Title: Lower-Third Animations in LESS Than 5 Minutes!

lower third animations. I'm sure you've seen them all the time on TV or on the news. They use them to display what the next segment is about.
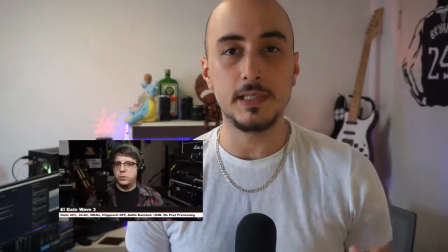(0:16)
And on many YouTube channels, actually, like Podcastage, for example, he uses it to display what device settings that he's reviewing are, and that way his viewers know exactly which device is using which settings. With everything happening about Microsoft shutting down Mixer, I wanted to help out a little bit,
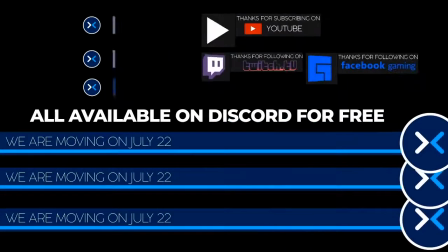(0:32)
and today we're going to be designing lower third animations for Mixer streamers to let their viewers know that they are moving to a different platform. So let's head right into After Effects, and if this video is helpful for you in any way, please give it a thumbs up and consider subscribing for more content like this.
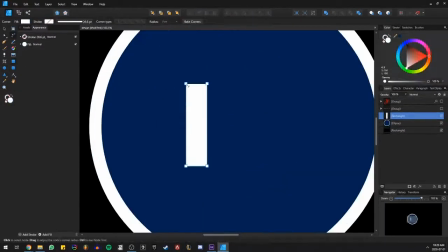(0:47)
Before I started the animation, I went ahead and I designed the Mixer logo from scratch.
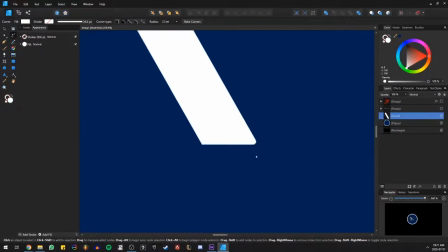(0:52)
I used the original brand colors as well as the circle shape, so that way it is more recognizable and noticeable.
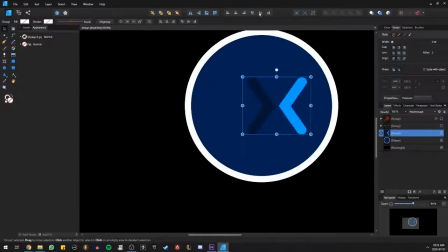(1:00)
So after I ensured which colors I wanted to use, I centered everything and I went ahead and I imported it into After Effects.
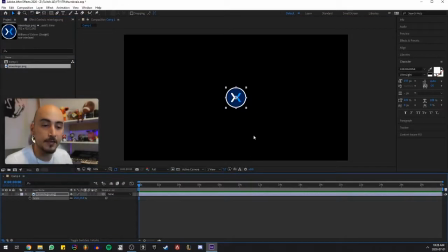(1:08)
So right here in After Effects, we're going to go ahead and scale it down to 25%. For me, depending on the photo you are using, it could be different. We're going to go ahead and move it to the left side of the screen and create a position keyframe at 0 seconds.
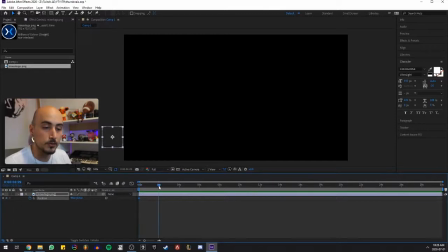(1:23)
And then at 2 seconds, we're going to move the Mixer logo all the way to the right side of the screen. So that way you can already see how it's going to go. Then we're going to go ahead and create a rectangle shape layer.
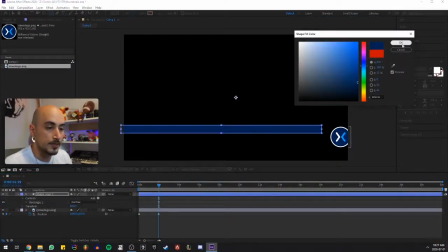(1:36)
Change the color to the original blue, and then we're going to center it within the Mixer logo and create the same position keyframes.
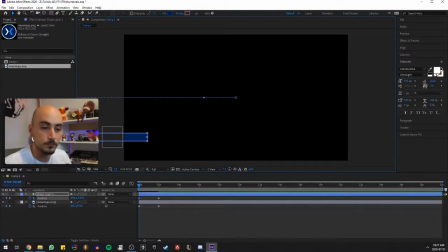(1:45)
That way it follows the same path, just like so. Alright, good.
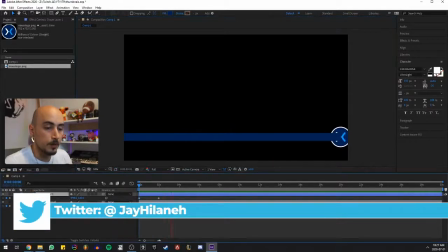(1:51)
We're going to move it to the bottom of the logo, that way it appears underneath it.
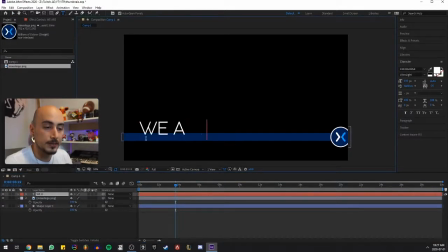(1:56)
From here on, we're going to add our text, and it's just simply going to say we are moving. The animation is already catchy enough. Once it grabs the attention of your viewers, all they need to pay attention to is what's written on it. After we adjust the text to the size that we need,
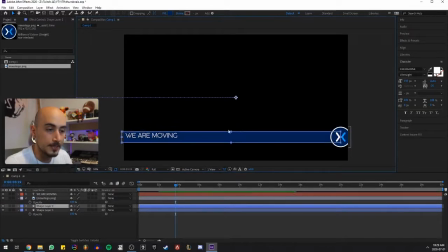(2:13)
I'm going to copy the rectangle and then I'm going to scale it down to be a very thin line. This is going to give us a slight glow effect underneath the text, which is going to be kind of flashing.
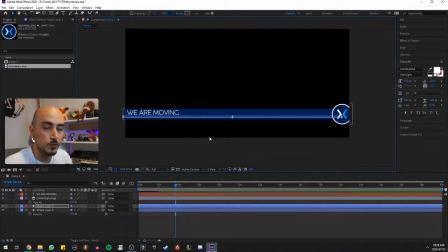(2:28)
That way it just will not go unnoticeable for sure. And then gonna make sure the fill is white and parent it to the shape layer 1, the very first shape layer that we made, and that way the text moves along with it.
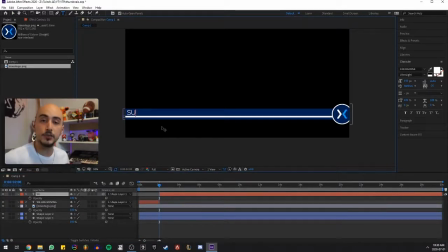(2:44)
So next we're gonna add a secondary text which is gonna refer your viewers to your different channel. So that's either going to be, hey, subscribe to our YouTube channel or follow our Facebook gaming channel. And for the sake of this video, I am going to be using the Facebook gaming logo.
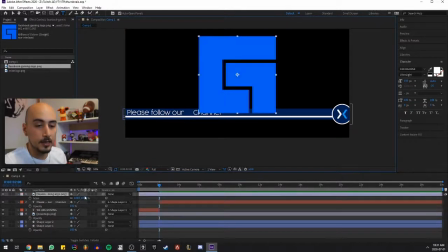(2:59)
So we're going to go ahead and scale it down a bit, and then 6% seems good.
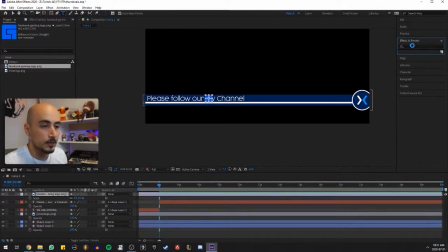(3:06)
There you go. We're going to add a tint effect that will change the color to white. I kind of think this blue color is a little bit off. There we go, map black to white, and then we're good to go.
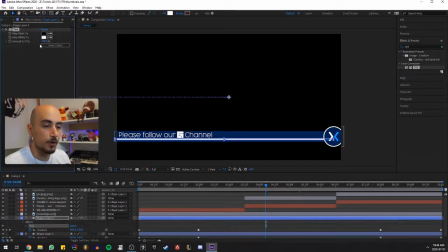(3:22)
I'm also going to add a tint effect to the very bottom rectangle that we made, which is going to give us the glow effect. And then I'm going to map the color to blue, and then I'm going to create a gradient between blue and white that is going to be flashing for as long as the secondary text appears.
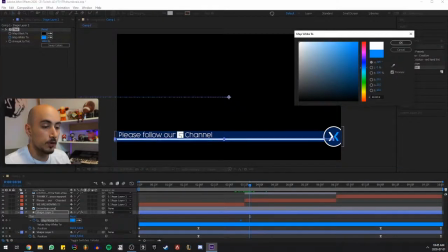(3:43)
Go ahead and create the gradient between whatever color platform that you're using.
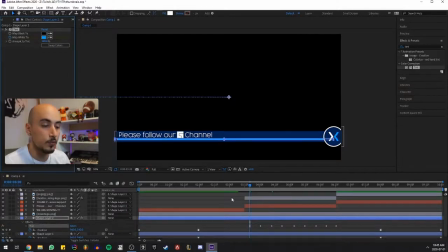(3:47)
So for example, if you're using YouTube, you could be using red white, or in this case I'm going to be using blue white. After you created the pattern, this is pretty much what we're going to get, and I added a third text which pretty much just has a small heart, says thank you for your support.
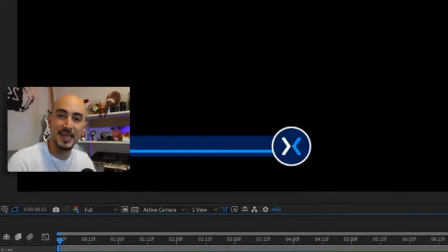(4:07)
The beating heart is pretty simple. You just got to change the scale of the image and you are good to go. Guys, with that said, this is pretty much the end of this tutorial. I hope you enjoyed it.